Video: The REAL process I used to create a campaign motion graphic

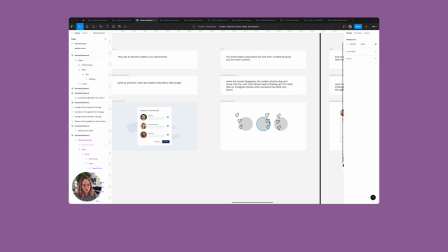Then I'm thinking that we move these three photos into line and we have hearts coming up, sort of like, you know, on Instagram stories, when someone's liked your story and like hearts float up. And that's because we're talking about love in the voiceover. So I don't know, just thought it'd be cute, but definitely open to other ideas here too. Again, another transition to footage.
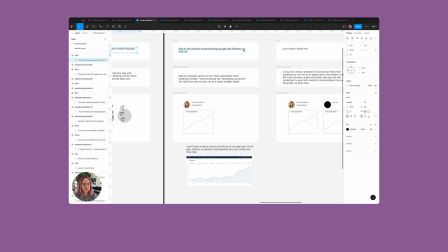And we come back in, we're seeing that AskCreators recommending you get new followers on their list, representing that with a stylized version of our subscriber graph.
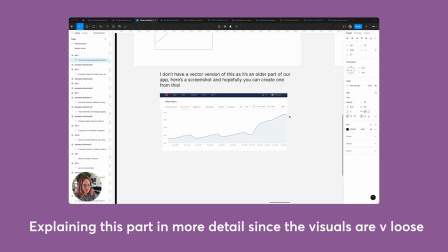I don't have this as a vector, I'm sorry, but hopefully this is enough for you to go ahead and create one with.
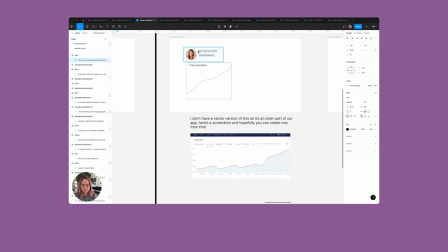We're definitely taking some liberties here because we don't see obviously this graphic like next to a graph in the app, but that's okay. It'll be heavily stylized. So we see that graph growing up and then we see some representation of like you or your list comes in next to it.
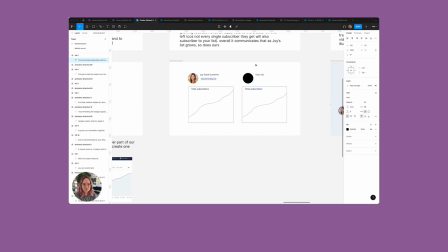Maybe with like a hand drawn person in there. I'll leave that up to your license. And yeah, then we see your list growing as well. Not at the exact same rate as this one over here of the creator recommending you, but still like we're showing the idea that you grow together.
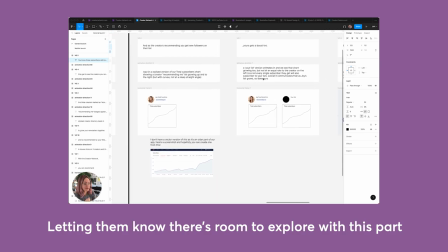This is the part that I'm least sure of, so if you have other ideas of how we could represent this, please feel free to say.
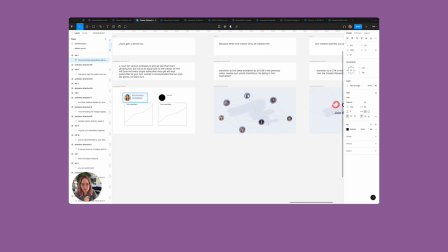And then we wanna transition from here, like maybe through Joy's photo moving into place, into this visual that you created for the last video, and then the CTA with just a tweak to the line. Thank you. Now that that loom is recorded, I am going to share it with my team for feedback, but I'm also gonna go ahead and get started submitting it in SuperSide so that they can start scoping. We have like a set number of hours with them per month and so they scope and tell us how many hours they think this one will take. I will check back in with you early next week when I hear back from them about our timeline and next steps and show you the proofs that we get along the way. This will be fun. It's now Tuesday. Yesterday evening, SuperSide got back to me with their estimate for the project. They said that they think it'll take between 30 to 38 hours to complete, which I think is very reasonable. So I signed up on that. they got started and just now I was sent the first round of stills. So this is them taking the wireframes I'd sent through and starting to polish them up, turn them into actual visuals that will be animated.
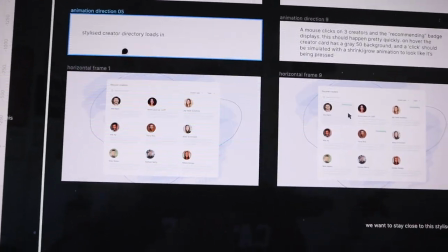This is what it's looking like. So they've put a background on this one here.
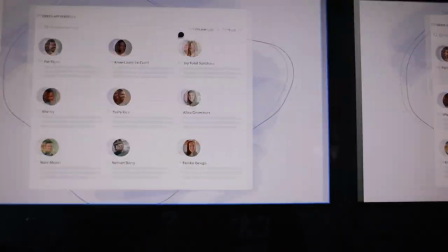I'm gonna give them the feedback to remove this line because it only
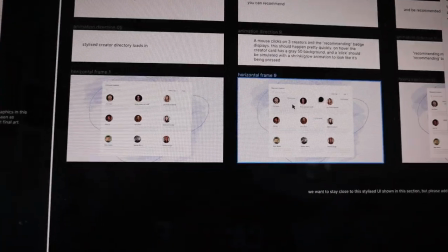appears on this one and I think that we should just keep things consistent by only having watercolors.
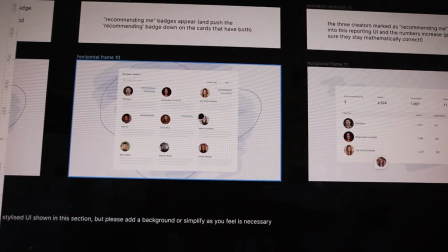I've also given them some very nitty gritty feedback about the creators they're representing.
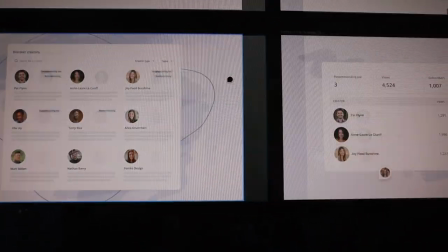I wanna make sure we're telling a clear story here. So this screen is meant to be showing the creators who are recommending me,
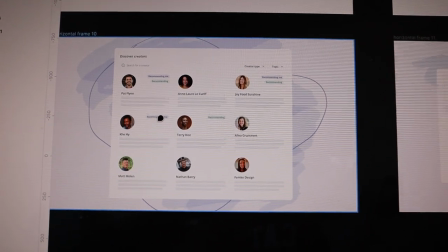and so we wanna only feature the ones that we have recommending me labels on in the previous screen so that it all flows through.
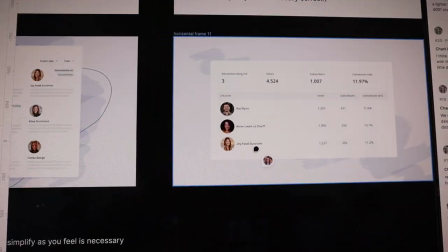I'm like really paying attention to all of these details.
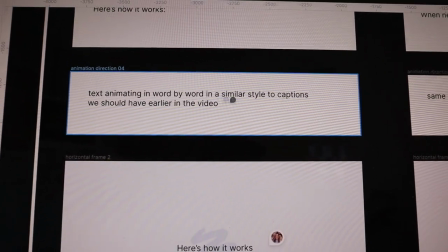They haven't styled this text, possibly because I said this and obviously they don't know what captions we're doing earlier in the video yet.
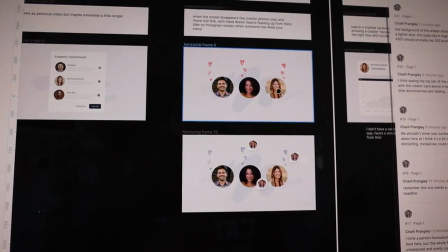So yeah, I've given them some feedback on that. I've said to use the blue hearts instead of the red.
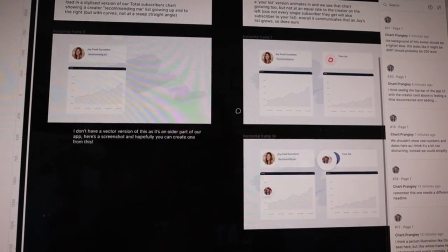And this bit here is a bit we're having the most problems with. I think it's looking too complicated.
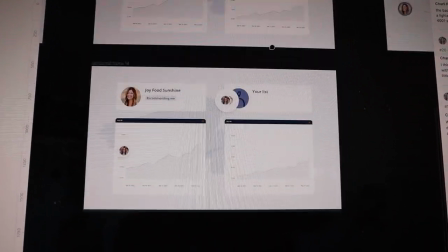So I've asked them to come up with some alternate ideas for this, but overall we're on the right track, I think. And it's great that they got me stuff today. I'm just gonna let them know that all my feedback is final now and yeah, I expect that I will see another update tomorrow, so I'll update you tomorrow. We have received the first drafts of the motion graphics and I'm about to go take a look at them.
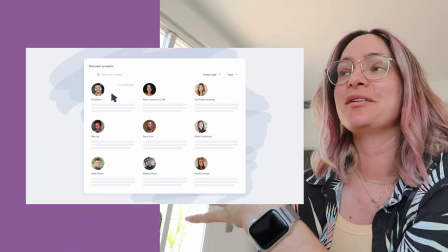I'm really, really happy with where these are for a first draft.
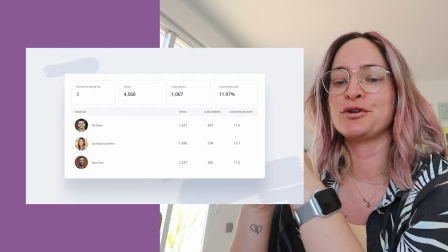I can tell that the team who worked on them have learned from the feedback that I gave the last time we worked on a motion graphic together.
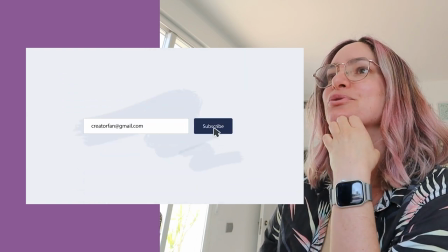And I honestly think there's very little that I need to ask for us to change, which is exciting.
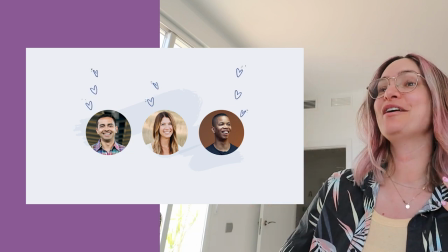It's always so cool to see an idea that I had in mind come to life, like this shot here of the creators with the little hearts.